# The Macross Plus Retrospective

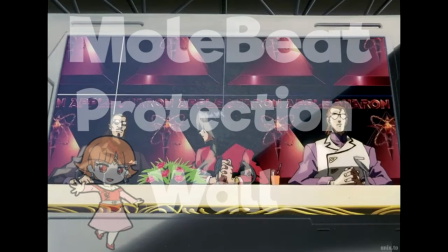503s
Anyways, we cut to Gold, who's overhearing the press conference in the cafeteria and instantly recognizes it as Myung.
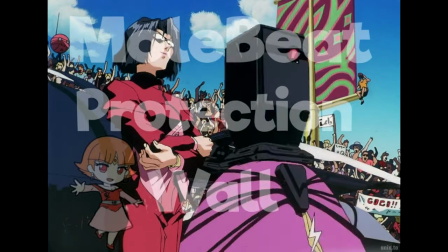510s
And then we get another scene where Myung is walking the red carpet with the Sharon Apple console, with this fucking scary music playing.
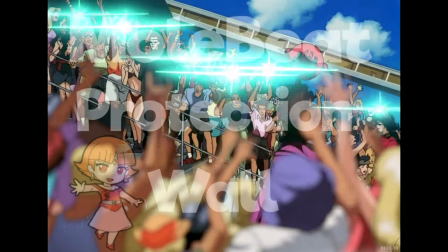518s
This whole scene just encapsulates how dystopian an AI idol is.
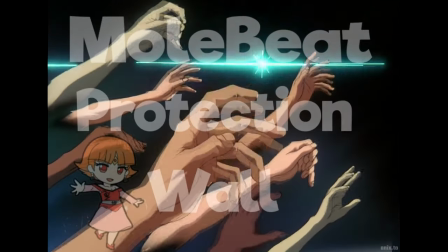523s
It's really well done, but also really unnerving.
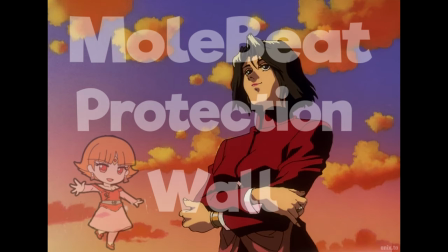526s
After the event, Myung proceeds to visit a park she often spent time at as a child, before encountering Gold, who expected she'd be there.
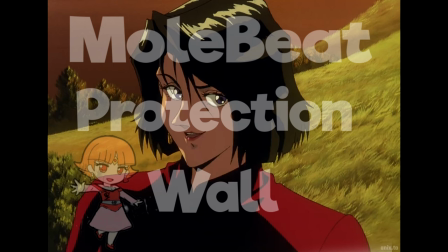534s
They have a brief discussion where they catch up on what they've been doing these past several years, albeit with some slight tension in the air.
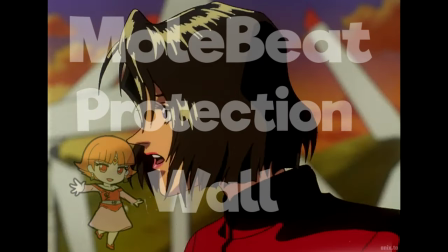542s
As soon as Gold notices Myung's uneasiness, he tries comforting her,
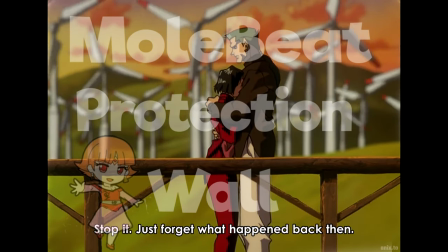547s
hugging her and telling her just to let go of the past until boom Isamu shows up.
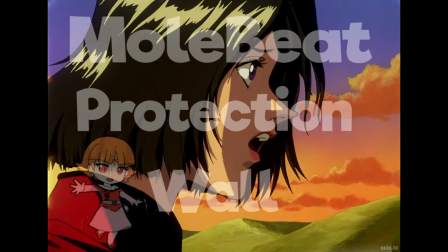552s
And they clearly still have some beef because Gold and Isamu immediately break out into a brawl,
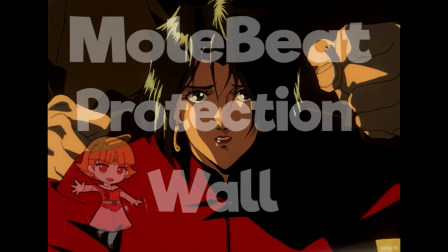558s
which Myung quickly breaks up telling them things aren't the same anymore.
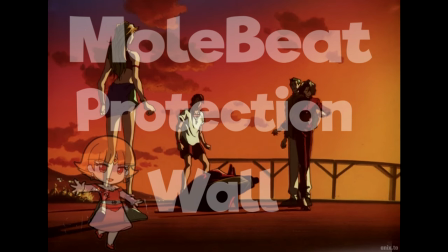562s
The way this scene is framed with both Gold and Myung being hostile towards Isamu
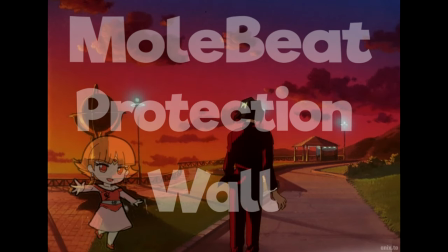567s
leads the viewer to believe that Isamu is the cause of whatever broke their relationship,
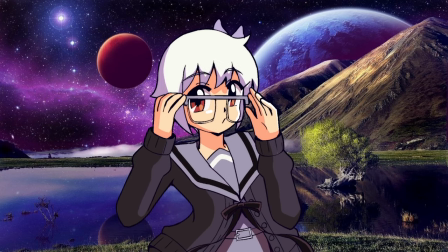572s
which considering he's shown to be nothing but a reckless hothead up until this point is a pretty reasonable assumption.
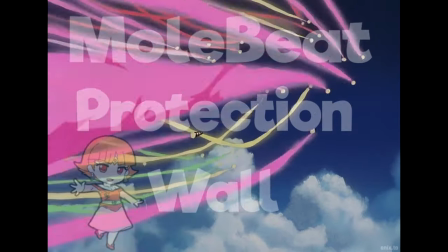579s
And to wrap up this episode, we have a gorgeously animated scene in which Isamu and Gold have missile dodge test runs.
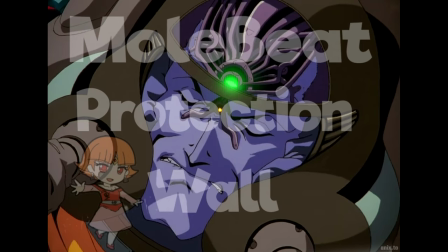586s
While Gold completes his task with ease, Isamu fumbles to the point where he even gets in way of Gold's practice, thus making him fumble too.
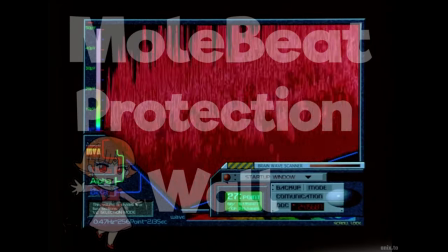595s
As Gold's anger towards Isamu boils, his meds begin to wear off, sending him into a traumatic shock about whatever happened between the trio.
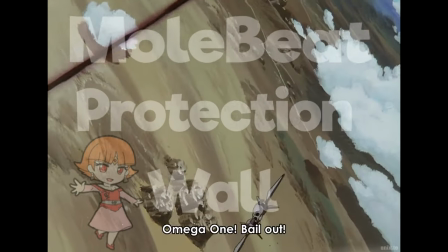604s
While in a daze, he loses control of his Valkyrie and begins crashing downward.
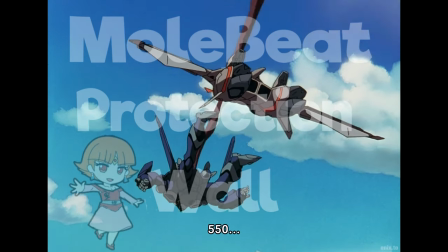609s
Isamu kinda just watches smoking that packwatch for a bit, but he still pulls through at the last second to save him.
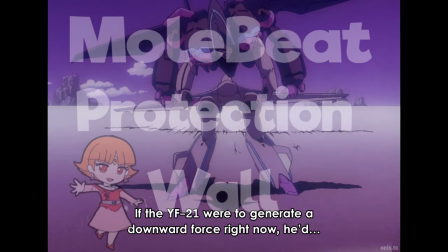616s
And how does Gold repay him for this? He lets his anger get the best of him, perfectly calculates how to kill him,
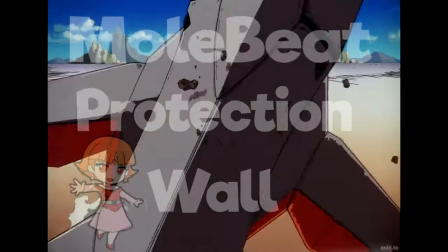624s
and proceeds to slammy Samu's Valkyrie down while landing, causing a massive accident, nearly killing him.
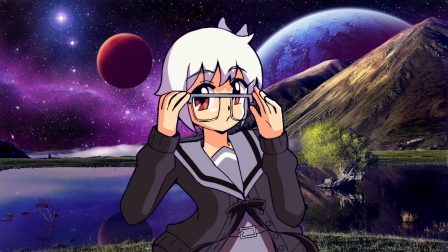632s Well, that just happened.
Shut the fuck up Ultimate Spider-Man, get off of my channel!
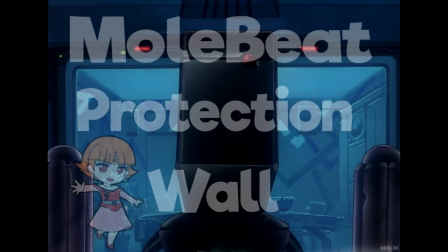638s
Episode 2 starts with Mewing strapped to a brainwave doohickey device. To further elaborate, Sharon Apple isn't a complete AI.
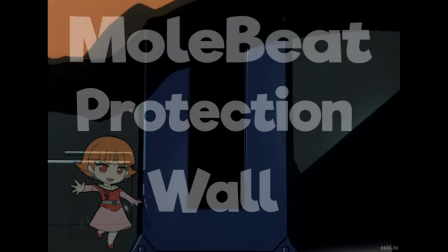646s
Rather, Myung is sort of her puppet master. While she doesn't have 100% control of Sharon, Sharon still responds to her brainwaves.
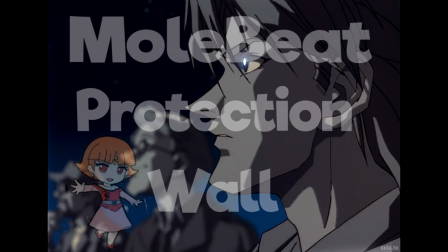655s
This scene is them simply setting up for the concert, a concert that out of sheer curiosity, Isamu attends.
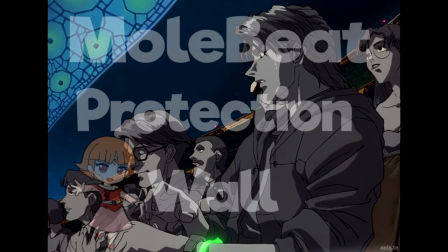662s
Also Lucy and Yang are there. While they enjoy a nice evening,
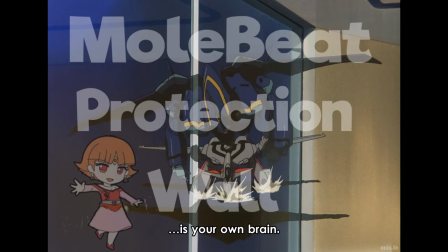666s
Gold is held at the base for questioning about why he attempted murder and he simply just proclaims oh no my finger slipped.
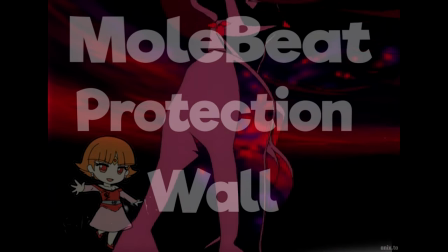674s
After all the hype surrounding her we finally get to see the Sharon Apple concert and honestly yeah this is easily one of the highlights of the OVA.
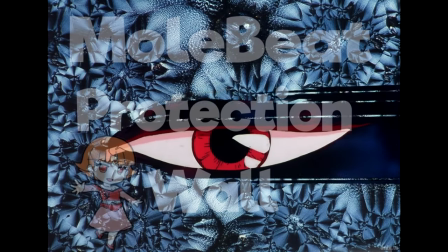683s
Both the visuals and the songs fucking hit it out of the park.
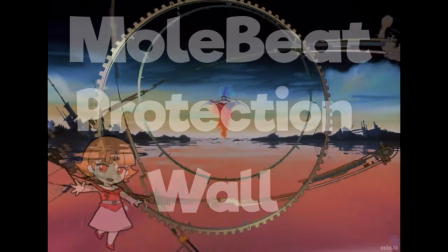687s
While the songs are very bizarre and abstract they still sound really pleasing, almost soothing in a way.
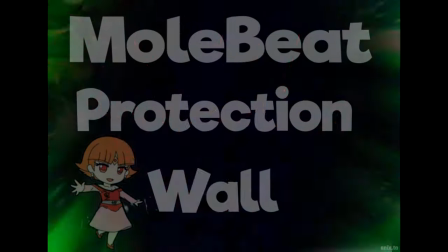694s
And as for the visuals,
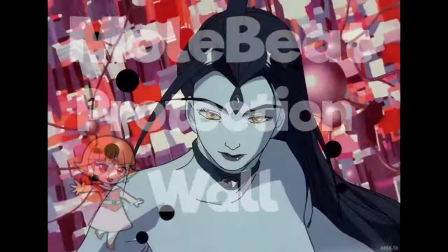696s
they blend 90s CGI with some trippy hand-drawn shit that utilizes all sorts of colors and flashing lights.
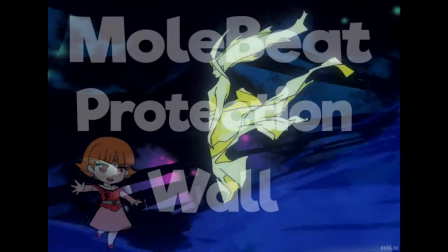704s
You never know exactly what you're looking at or what you're listening to and yet you can't look away.
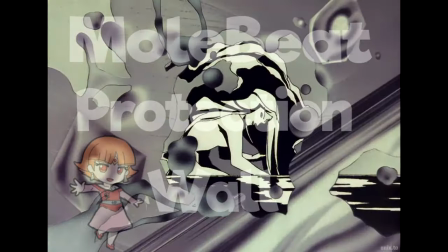710s
They did a fantastic job conveying how dystopian yet hypnotic Sharon Apple can be,
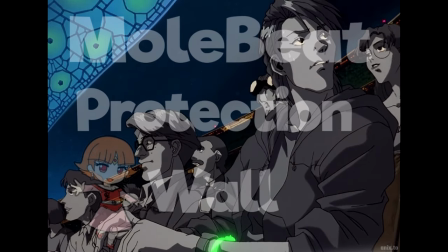716s
which is fitting because her songs are literally putting people in hypnotic trances.
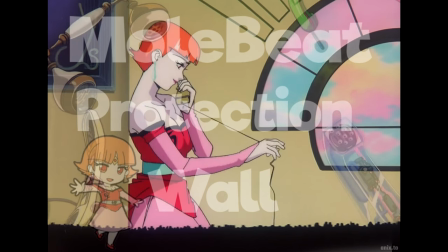722s
While everyone's distracted, for some fucking insane reason,
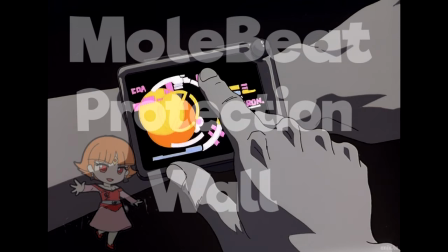726s
Yang decides to test his hacking skills by trying to hack Sharon Apple, which is just as risky as it sounds, but he somehow succeeds.
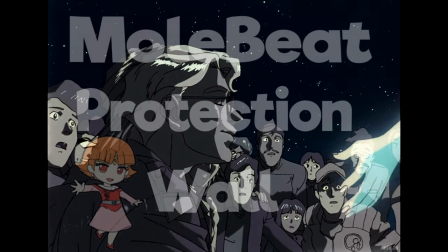734s
When he orders Sharon to come to him, we get this really simple yet awesome shot where it looks like she's about to come to him, but she actually goes to Isamu.
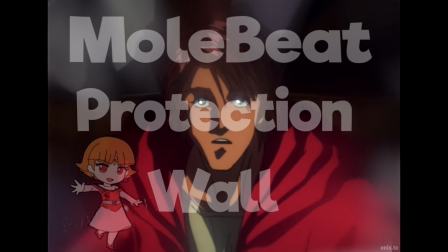743s
This is very obviously due to her synchronization with Myung, and her inner desire to be with Isamu.